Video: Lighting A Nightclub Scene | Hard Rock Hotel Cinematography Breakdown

How's it going, everyone?
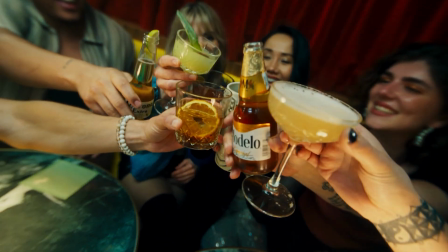[0:00]
It's Derek Lamoureux, and today I'm going to break down the lighting behind this commercial that I was the gaffer on for the Hard Rock and their bar, Speakeasy. Big shout out to Nik Pilecki, who's the DP on this shoot, Nico, who's the director, and Little Big Brother and Nick Lavery, who was the production company.
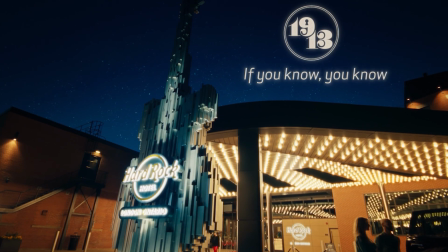[0:17]
Now, this shoot happened here in London, Ontario, and if you want to see kind of a behind-the-scenes vlog of the entire shoot, you can check out my personal channel, Derek Lamoureux, on YouTube, and I kind of went through the whole shoot from the beginning of the day to the end of the day.
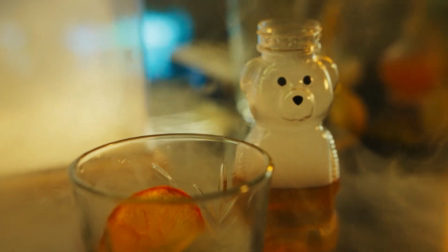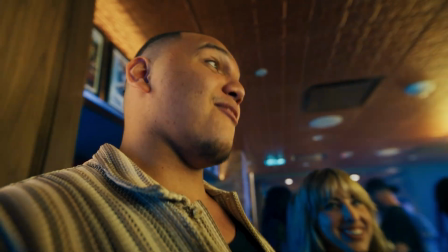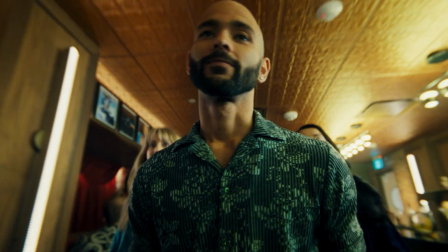[0:44]
Now, let's get into the lighting breakdown for this scene within the bar.
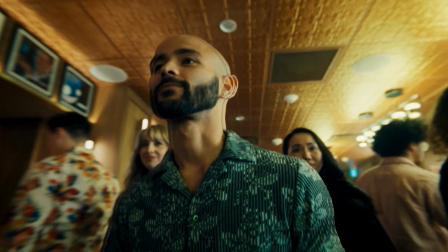[0:48]
When we did the location scout, I knew that this bar scene was going to be a predominant spot that we came back to within the edit. Actually, a lot of the edit you'll see takes place in this bar. If we take a look at this shot, Nick is framed up kind of like this center frame shot. We see the girl, and the back of our frame, you'll notice all of these little highlight spots here. Now, this is very intentional because when we did the location scout,
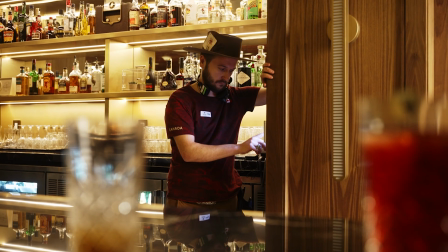[1:15]
I was going around and trying to see which lights I could turn on and off and we had control over, and which ones we need to add in like production design on the day of. Nick's really great at knowing like, hey, when I frame this shot up, let's try not to change out some of the practicals. Let's actually get those in the shot. So you can see in this shot here, he's got those in the top.
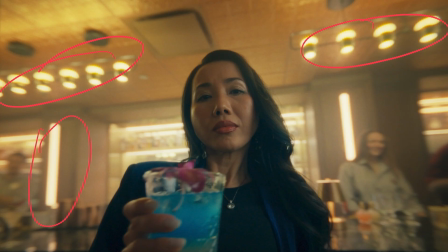[1:36]
We've also got these practicals that look like Astera tubes or Pavo tubes. I just dimmed those practicals down. We also have these other practicals that are running horizontally behind our frame here. And those are all adding points of interest, little hot spots behind our subject. Now, let's talk about the key light for our subject for this scene.
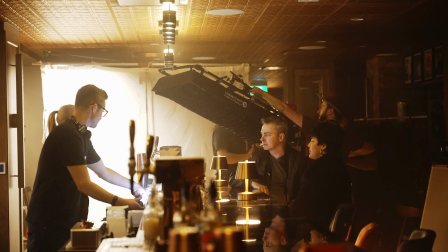[1:58]
A lot of the bar scenes, we had a top light and then a side motivated key and then a little bit of nag.
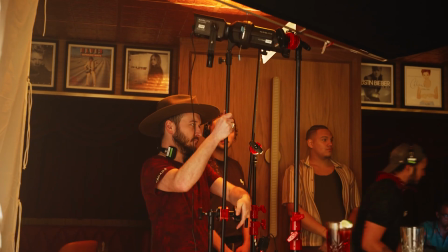[2:06]
Depending on the scene, we might have had like a little spotlight cut just to add a little bit of a slash or an accent on the person.
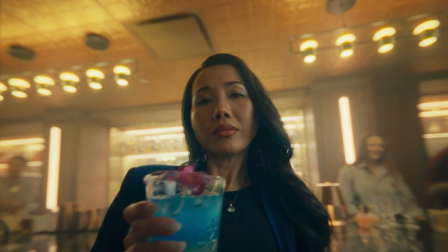[2:14]
And in this scene here, you can see that our key is coming from frame right. It's hitting her. We have a little bit of fall off onto that left side. And then we have a 4x4 floppy just kind of coming
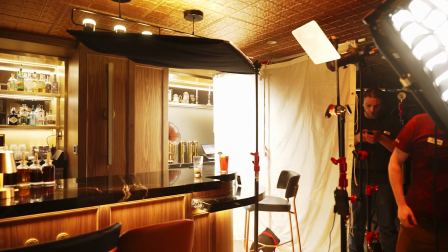[2:29]
overhead and then down this side of our main talent here. And we kind of apply this same setup multiple times when we're at the bar. Sometimes we have a moving light as the person's moving throughout the scene.
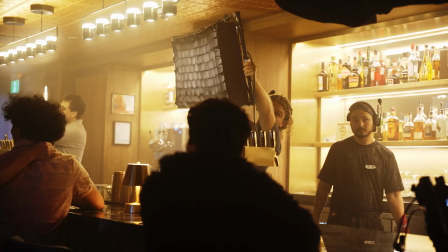[2:41]
But we're always keeping a very similar top light, side light, nag throughout the scene. And then we're just adding practicals as we see fit. So you can see this little lamp here.
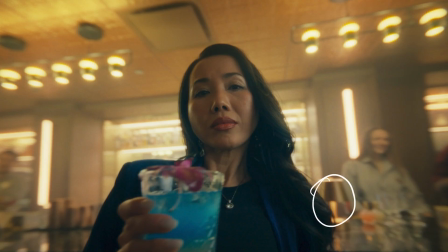[2:52]
We move that from one of the tables into the frame. And we're just controlling the brightness and the color temperature of all of these fixtures to kind of be around that warmer color temperature.
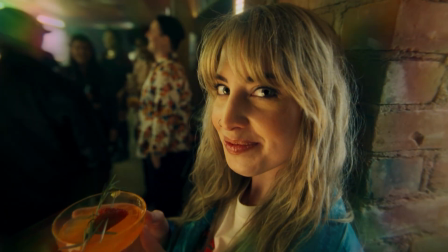[3:03]
This is one of my favorite looking frames from the day, just because it looks clean. We're shooting on like a wider angle lens, which I'm a big fan of, but the lighting just looks great on our subject. So in this shot here, we have a tube just off of frame right, hitting her in that back, giving her that nice hair light popping out from the wall. On the left side of frame, our key light is that IntelliTech. Again, it's slightly boomed in, but more of on a 45, giving us that nice push in the face.
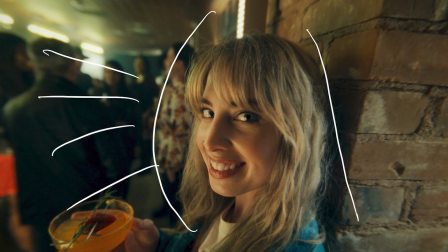[3:36]
You can see that wrap from the right side of her face into that left side here. We're getting that eye light from her as well too. We've got these practicals in the background falling to that warmer tungsten, just adding those pops of color and those highlights into the back.
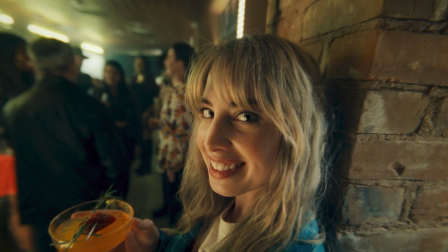[3:53]
And then you can see some of that just natural color change here. Just with the people, we're kind of soaking up some of that green blue tint just to separate the background from our subject.
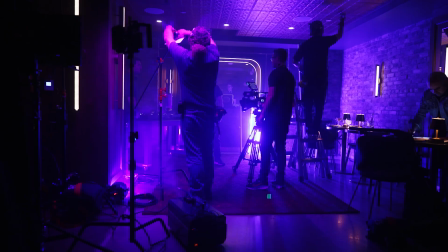[4:11]
Now, our club scene was probably my favorite. It was the most fun one to light of the whole day.
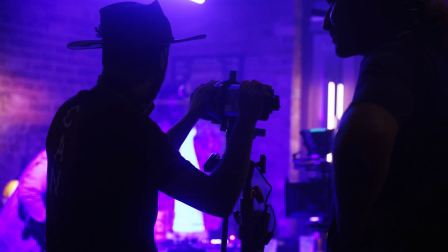[4:17]
You know, you have a vibe and an energy and you're moving lights.
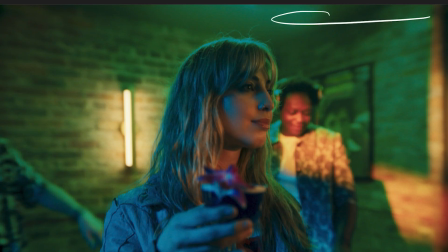[4:22]
And so for this one, we had a couple of tubes set up in the background just out of frame that you can't really see here. So there's one here and then there's one here. And then we have these practicals in frame.
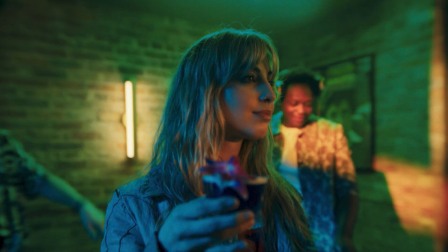[4:36]
And what we're doing is we're lighting not only our main subject here, but we're also lighting for the other people in the scene. So we want to make sure that our subject pops the most, but our other people within the scene also have some light on them so that when we pop in for some close-ups and some insert shots, they have a good lighting on them as well too. The best thing about the club scene is we could have some moving lights within the scene.
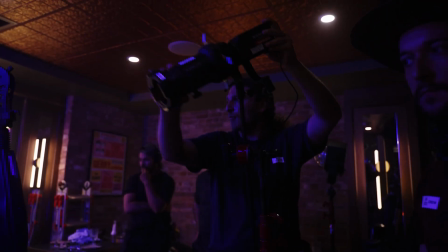[5:01]
We had the Nanlite 60Cs on a light stand, and we just had the G&E team moving those around.
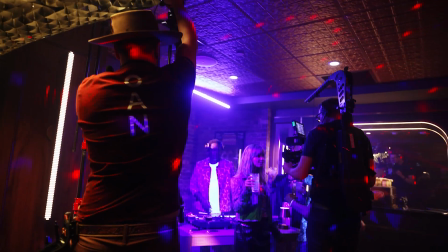[5:06]
And because we had the spotlight attachment, we could really focus in on where we were hitting that. We could create little slashes, and we could bounce them off of mirrors, off of people, and it looked like, you know, you were in a club or in a bar. Another big part to this scene is the color layers that we have.
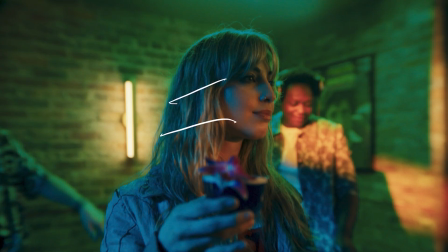[5:24]
So you can see we have a little bit of blue on our subject, we've got green in the background, and we've got some orange as well. So all of those colors, as the scene is unfolding, and in the edit you'll see all of these effects that were added. That really sells the fact that, oh, this is a bumpin' club, and we've got the turntable and the DJ, and all of that stuff makes you believe that this is a club, when really it's,
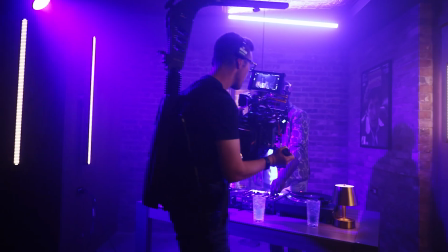[5:49]
you know, 3 or 4 people in the corner of a room that was also the corner of the bar. And that's where, you know, lighting, set design, and directing can really enhance your scene.
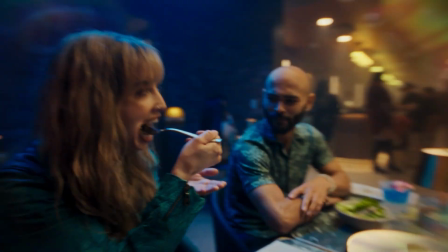Now this is a very interesting scene because this one, the director wanted to shoot it on a probe lens.
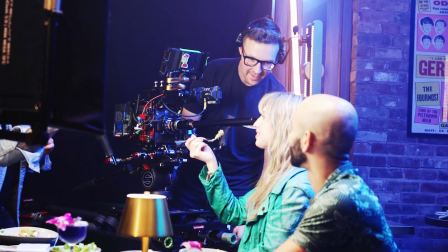[6:13]
So Nik had set up the Alexa 35 on a dolly with the probe lens.
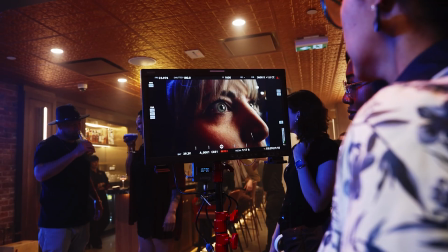[6:18]
We were doing dolly in and dolly outs. And for the lighting for this scene, again, to make it feel different, because this is actually the same space as where that DJ scene was. So it needed to feel similar, but because they're in the same edit, we didn't want it to feel too alike. So we got rid of that green because we have some food in this scene and we didn't want that to spill.
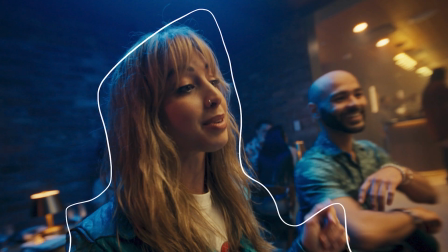[6:39]
So we wanted our subject to have, you know, more of an orange tone to them, and that way the food looked good.
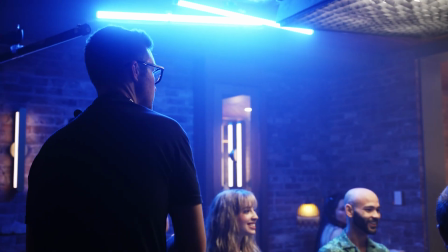[6:46]
And then the background falls to more of a bluer hue.
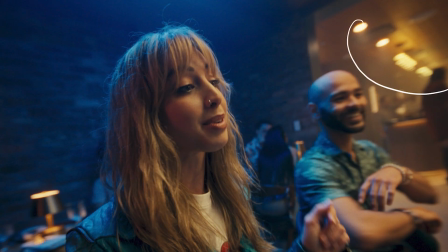[6:50]
And then in our far background here on frame right, we see all the practicals that are falling off the tungsten. We kind of tie the worlds together from all of the different scenes. So we're not completely changing the lighting, but we're making it unique enough from scene to scene. Hopefully you were able to take something from this video and apply it to your next commercial or music video or narrative film. We have a ton of other videos with lighting breakdowns, with gaffers and DPs, and if you want to know more, I definitely suggest subscribing to the channel. If you're curious to see the behind the scenes from this shoot, I'll leave a link in the comments below. Thank you for watching, and we'll see you in the next one.